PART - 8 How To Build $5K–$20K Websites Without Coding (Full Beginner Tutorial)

Hello and welcome back. Today we're going to be covering motion and why it matters. Go ahead and open ykproduce.co.jp. Once you open it, enjoy the beautiful landing page.
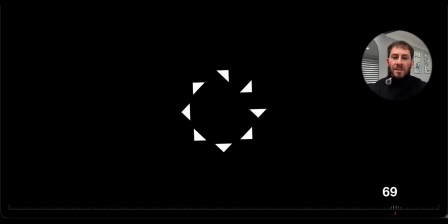This is one of the most artistic landing pages and load screens that I've actually seen in a long time.
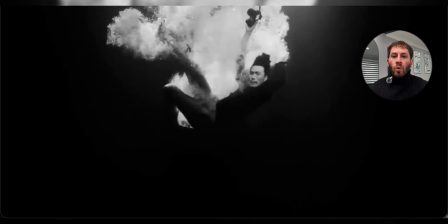These guys did very well. So we're going to be starting on the home page of ykproduce.
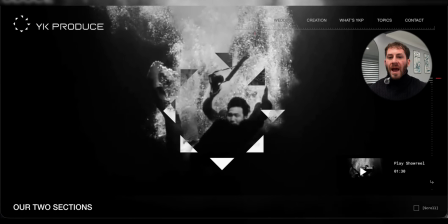The page is completely black at first, and then a circular pattern of small triangular shapes spins gently around the center.
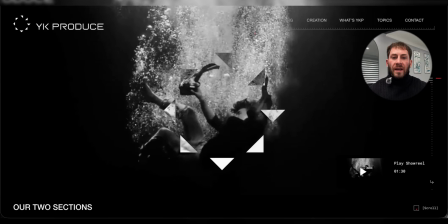Did you see that? A number in the lower right hand counts up from 0 to 100.
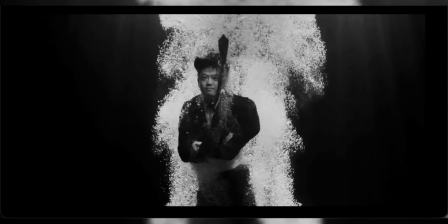This little preloader immediately sets the mood. It feels intentional rather than decorative.
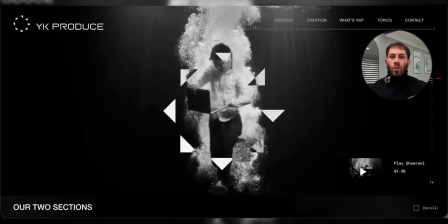Nothing else appears until the loader finishes. There's actually a reason why the loader is in place, but we're going to cover that in future episodes.
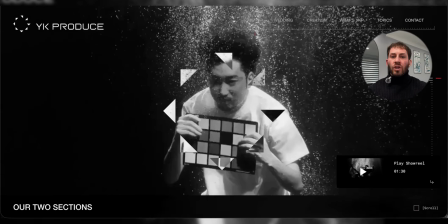So when the count hits 100, the triangles settle into the company's logo.
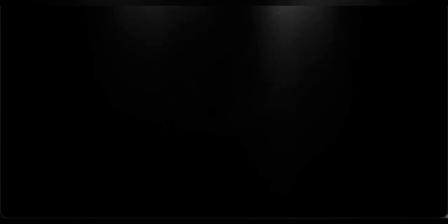The black screen fades and a dramatic black and white video of someone plunging into water fills the screen.
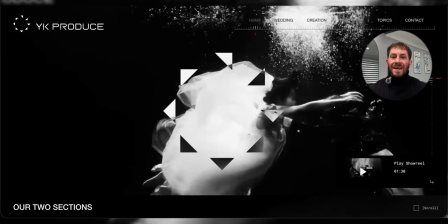The logo stays at the top left. Navigation text slides in at the top with a slight upward motion.
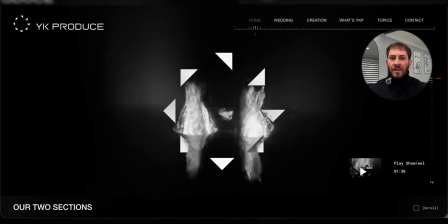Each label appears with a tiny delay so that your eye moves across them.
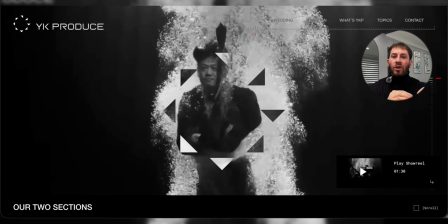This deliberate sequence makes the header feel composed instead of basically just dumped and chopped on the page.
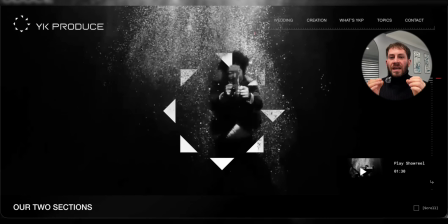Stay on the hero section for a moment and understand the water video keeps playing.
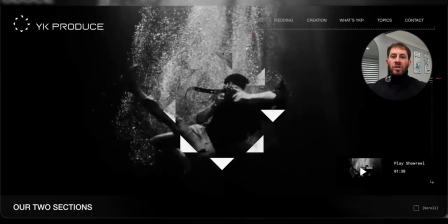Bubbles rise slowly and particles drift around. In the middle of the screen, geometric triangles assemble into a kind of circular emblem.
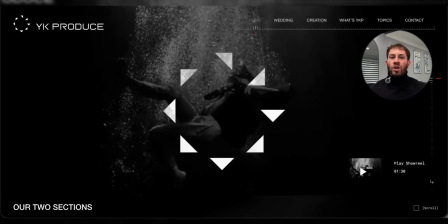They fade in one by one, and there's a noticeable pause between each piece.
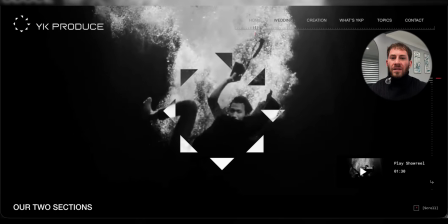Your attention keeps returning to the center because of this motion. At the bottom, right, there's a small play button with a timestamp,
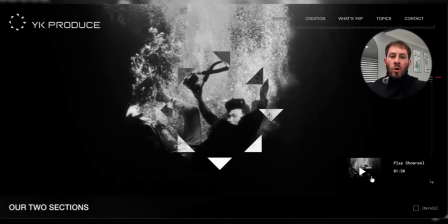see here, and a tiny note that reads scroll.
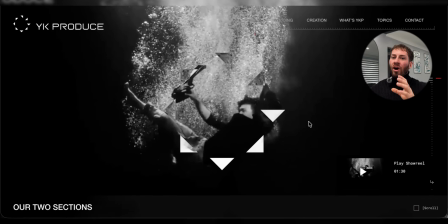Nothing feels rushed. Even though there's a lot going on, the pacing lets you take everything in. Let's refresh the page to watch that sequence again. Hit refresh and watch the screen go black again.
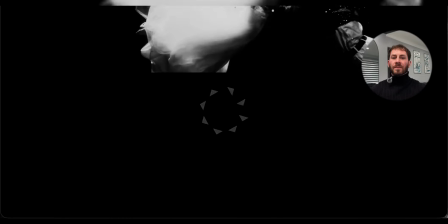The triangular pieces rotate and the counter ticks up. You can almost feel the anticipation as you wait for the page to reveal itself.
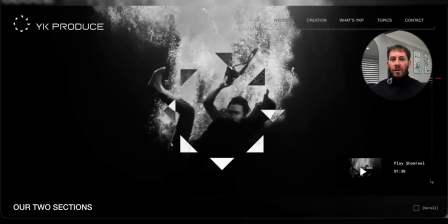When it does, it's super artistic. The header, the hero video, and the center symbol return in the exact same order.
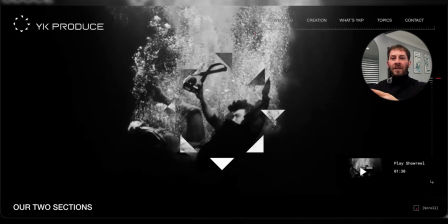This repetition reinforces the brand and shows how timing creates polish.
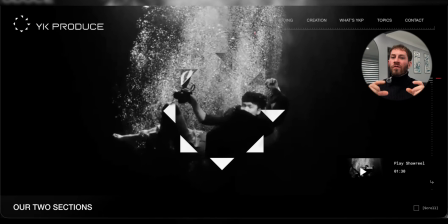The center isn't using animation as decoration. Every movement serves to introduce an element or guide your eyes.
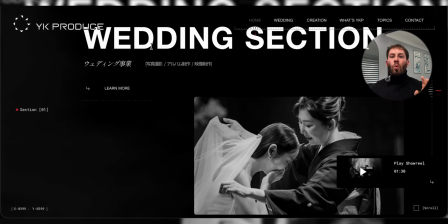Now scroll down. The first section enters wedding section. This appears in large white letters. It slides up gently into place, and a Japanese subtitle fades in beneath it with a slight delay.
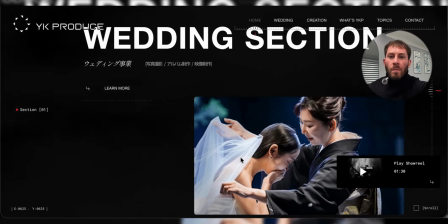To the right, you have a black and white photograph of a bride and her mother, and it glides into view from the edge.
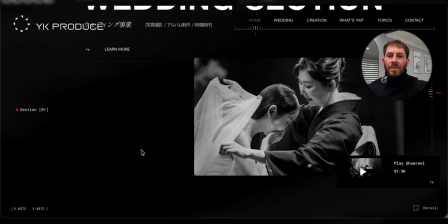It doesn't move far. The lateral motion adds depth. Below the title here, a small Learn More label appears.
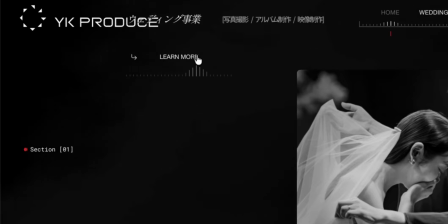This tiny piece of text is connected to the title by a little dotted leader line. The timing is staggered. Title first, subtitle second, image third, small details last.
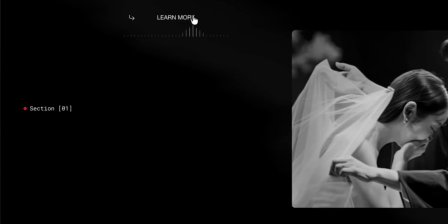Your eyes will follow that order automatically. The red dot next to section 01 on the left helps orient you.
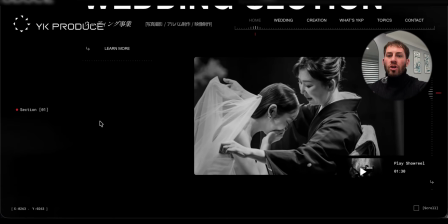It follows you and it tells you which section that you're viewing without words.
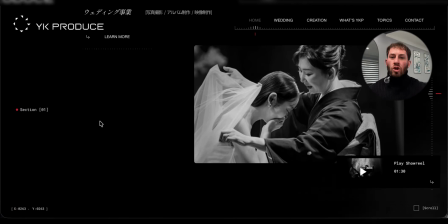This use of motion as navigation shows how movement guides attention. Stay here and watch how the picture breathes. The image doesn't just sit there, right?
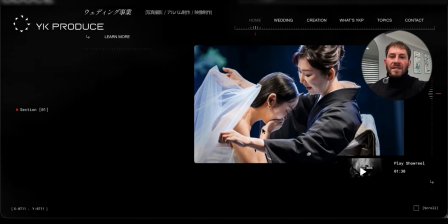When you hover over, it slowly zooms in, almost impeccably.
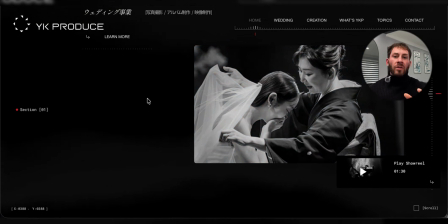This micro motion adds life. And the background, though, it remains dark so that your focus stays on the content.
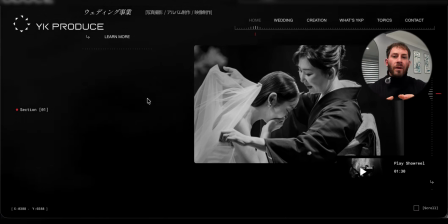Everything feels coherent and deliberate. This isn't complex animation, though. It's simple moves layered thoughtfully.